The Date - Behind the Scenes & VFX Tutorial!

Today I am so excited! WOOOOO! Finally! After all these years! You morons better appreciate this shit! No. Anyways, yeah, I wanted to make this tiny little behind the scenes video showing all the process behind the latest animation I made. Which in case you haven't seen it, I mean why wouldn't you see it, why would you be... It's right down below here in the description. Yeah, go watch it, give it a like, all that good stuff.
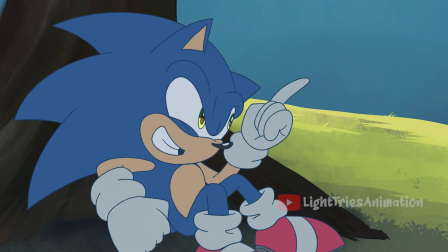32s
Oh, and by the way, if you want to know how to make animations look from this to this, make sure to keep watching until the end of the video where I'll show how to do so.
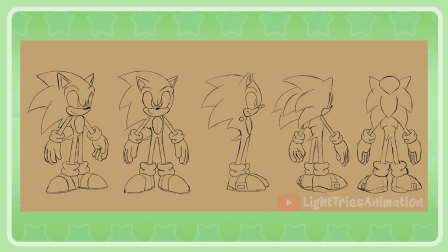42s
Just wanted to throw that one out there, okay, let's go! Here we have Sonic's rotation, which is basically the character from different angles for reference. Not much to say about this, honestly. Same thing with Amy here. You can see her character, all these different angles, again, not much else to say.
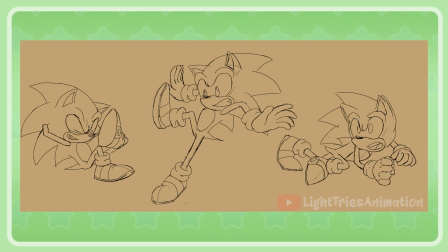62s
Here we have the main poses for Sonic, like when he's on the ground there, resting, here we have him when he's evading Amy's hammer, and when he's on the ground, crawling away before running off. I used all of these poses, but I ended up changing them a little bit.
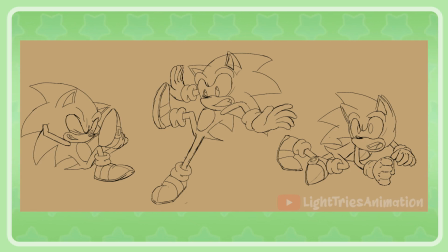78s
You can see that in the final animation. And here we have his main expressions. I didn't use them all, first of all, this one is very ugly. This one I really liked, was supposed to be used while Amy was standing up,
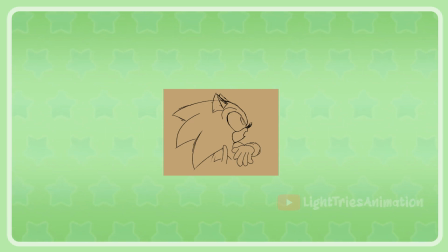91s
but the issue was that Sonic was talking while this was happening, so it had to be removed.
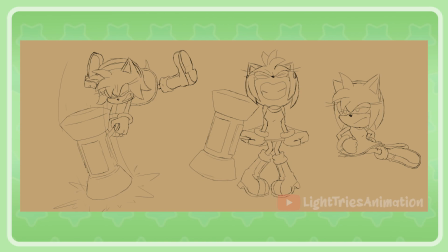97s
Here we have Amy's different poses, they went through some changes on the final animation too, mainly on her proportions.
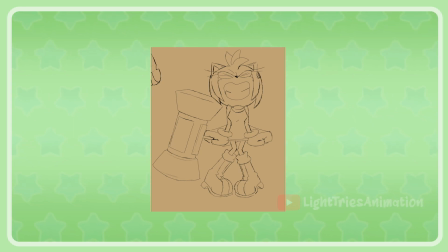105s
You can see this one wasn't really used, I'll talk about it later. And here's her expressions.
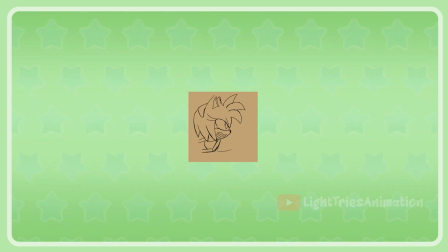110s
I used the model except maybe this one that also went through some changes. And here's the storyboard.
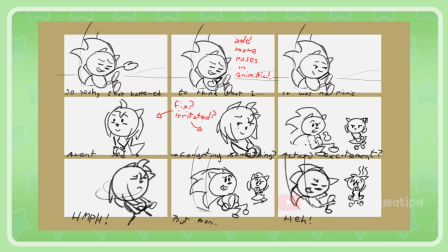117s
To be honest, I wouldn't call it that since it's sort of like a mix between one and a thumbnail which is a process previous to the storyboard.
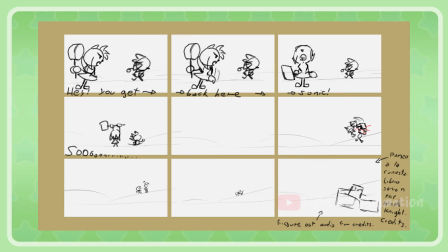126s
Since I was going to be the only one animating, I decided to go from this straight to the layout, not making an animatic.
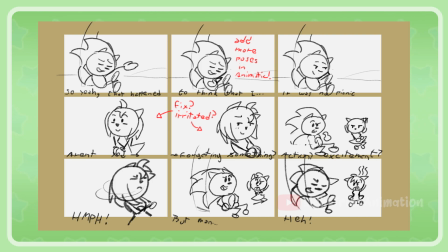133s
Some interesting things, Amy was supposed to be flirting with Sonic here, but I had to change it since she sounds more irritated in the audio.
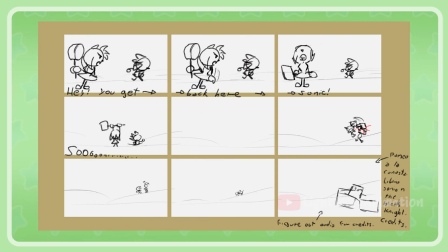142s
Here she was supposed to hit Sony while they were running off, but since the camera moves towards the basket you wouldn't even see this so it got removed too.
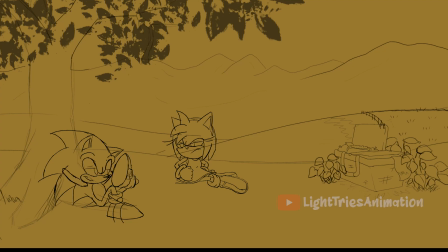152s
And here's the layout, although I must say this is kind of a mix between a layout and an animatic,
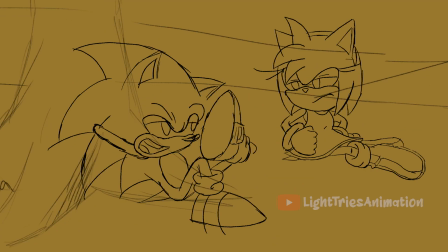157s
what I mean is that this has the characters on model but it's lacking all the information needed on a layout, plus this also went through some changes later. Again, as I was the only one animating, I didn't really care for this that much.
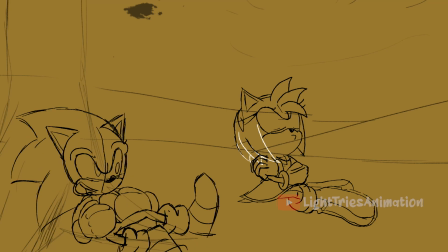170s But man, I would have thought I was the real King Arthur. That's the lamest excuse ever.
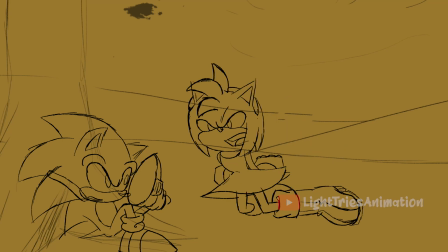178s You just forgot about our face. No, no, it's true, I tell you.
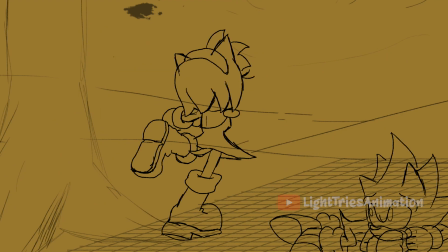184s Yikes, no, Amy, wait. Put down that hammer. Hey, you get back here, Sonic.
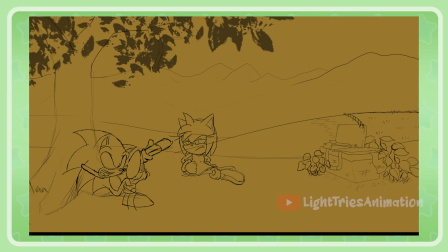194s
Main stuff you can notice. You can see the background concept here. You can also see there were less scenes here. I had to add more down the line since it looked weird having Sonic and Amy talk to each other in the same scene And then cut to Amy doing this expression.
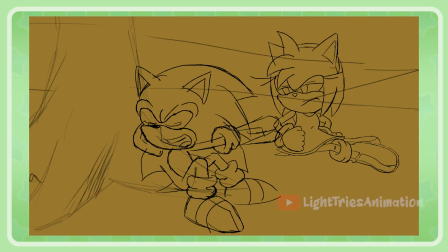208s
I don't know Some other changes, Sonic was supposed to do this whole talking I removed this movement since Sonic is already a very expressive character and this looked very overly Exaggerated for the tone of voice he's talking with.
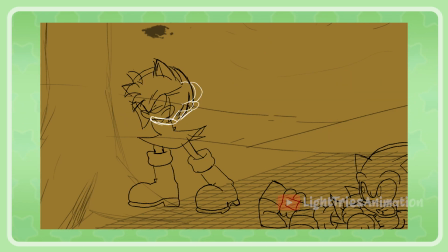221s
Also here you can see the bosses I was talking about earlier Amy was supposed to be screaming in place before running off The issue is that in the audio, Amy's voice is already fading, so it would be super weird to have her standing in place while her voice was getting lower and lower,
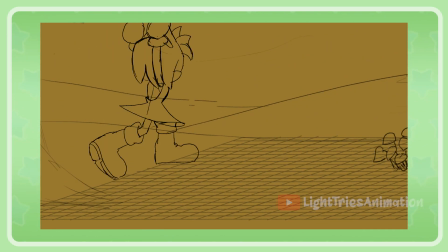238s
so I had to make this movement faster by deleting these poses and adding a smear. Ok, I think that would be it, let's check the animation now.
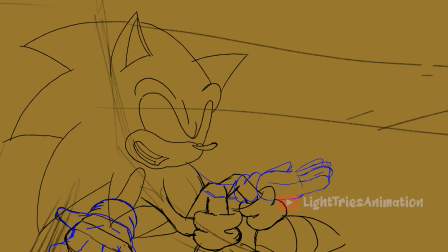247s
I'll only show these two scenes from now on, ok?